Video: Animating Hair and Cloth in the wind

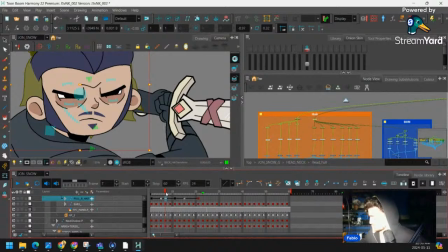29:02 So this is what I'm kind of talking about. What about going frame by frame, right? I make my keys, I keep the tween, but then I go in and I adjust it.
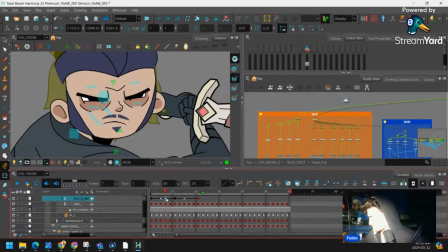29:17 And now here, from here to here, I'll adjust this point, and then my computer will fill this frame in.
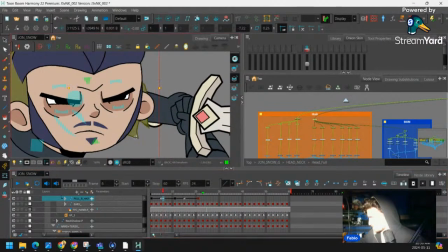29:25 So I want this to be dragging this way
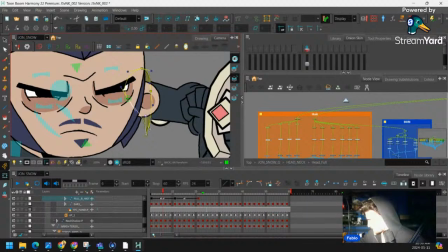29:31 still, right? We're going to drag these points and have them reach later.
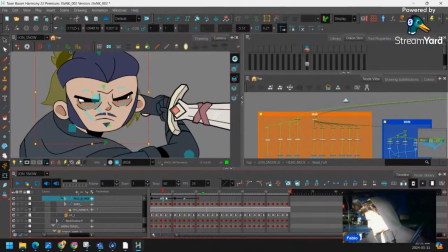29:40 Oops, we should move it. Right, so it gives it just a little smooth arc. Now here, same thing. I want to actually, let's grab those. Where did it go? And let's also
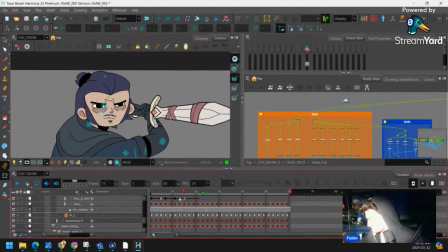29:58 show this. We'll drag that out. There we go. Right, and already we're kind of breaking up the action of the hair. So, yeah, it looks a little less robotic.
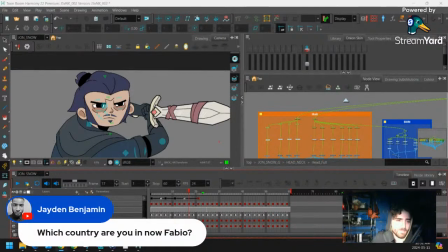30:18 Jaden, how are you, man? Which country are you in now, Fabio? I'm in Canada. Where in Canada? Close to Toronto.
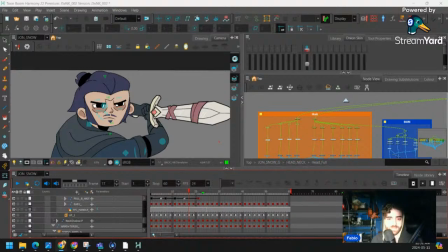30:28 Toronto. Uh, yeah, if anyone knows where that is. And yeah, guys, too, any questions you have, I keep forgetting to say that about animation, about anything, post them in the chat and we'll answer them.
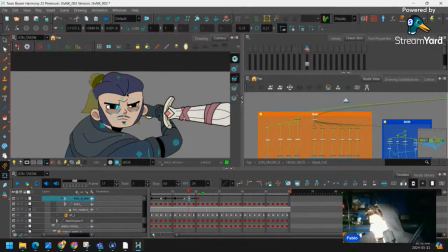30:48 And then here we'll do the same thing. I want this to drag now.
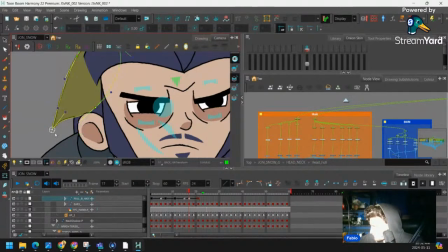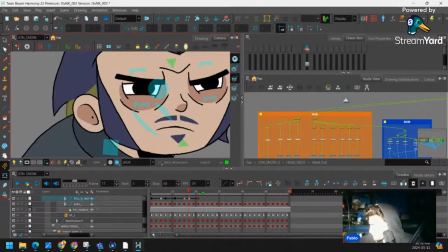30:59 And this to drag, even though we can't see it, but it's gonna show, or maybe not, but whatever.
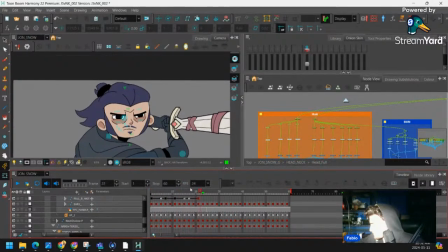31:11 Nice. Right, that's like a nice sweeping motion. Like I love the pendulum for hair is a big one. Now it might be too fast.
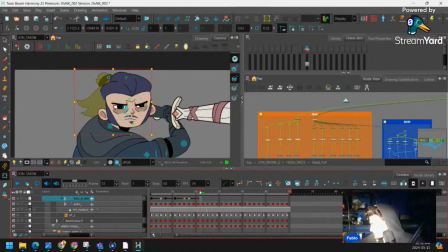31:23 What do you guys think? Maybe we could extend that timing to make this go by. There you go. I like that. And let's mark these frames.
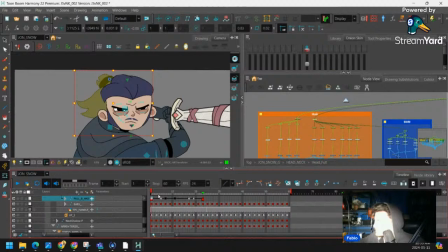31:43 So we got our cycles. And two, even though this is like 57 shots, a lot of the shots are like this.
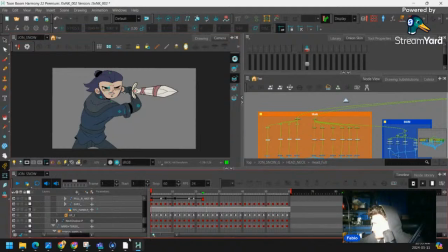31:51 So if you notice our pose, it's reused. We already did this pose before in our other scene. So I just reused it. And now I'm just adding some motion. So it saves a lot of time.
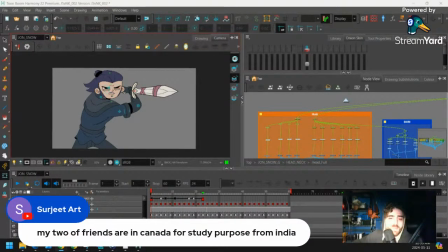32:07 My two friends are in Canada for studying purposes from India. Nice. Do you know where in Canada they are?
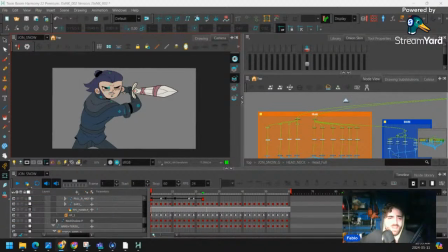32:14 And also where in India were they coming from?
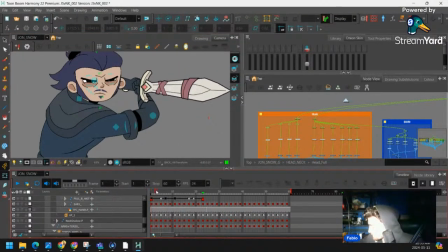Okay, so here's what I'm going to do now. I'm going to copy this cycle, but I'm not going to turn it to twos just yet because we're going to do something else.
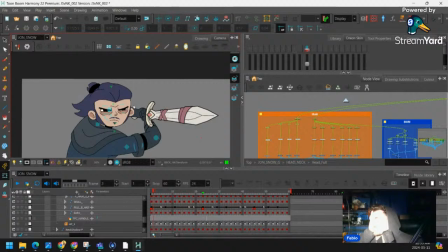32:32 So I learned this from, I don't know if you guys know him. His name's Don Chang. He's like an animator from Canada who works in the anime industry in Japan.
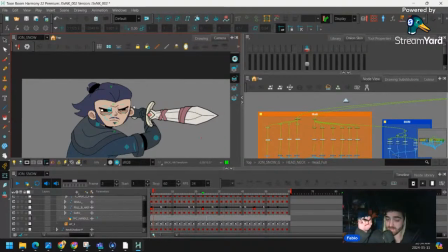32:46 So he gives tips on like how anime is made, which is really cool. And he did a video on hair.
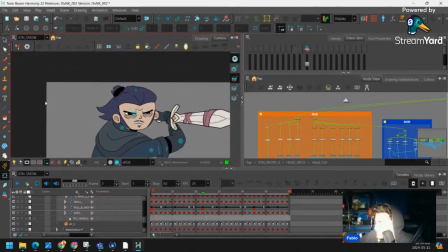32:55 And what he said is like, if the wind is going from like left to right, it's going to hit this hair first.
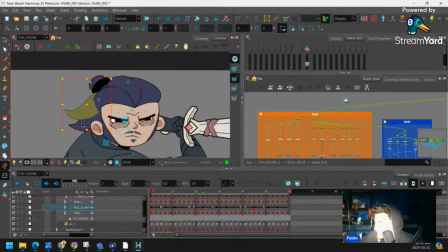33:02 So this hair is going to move first. And then these hair pieces are going to be delayed.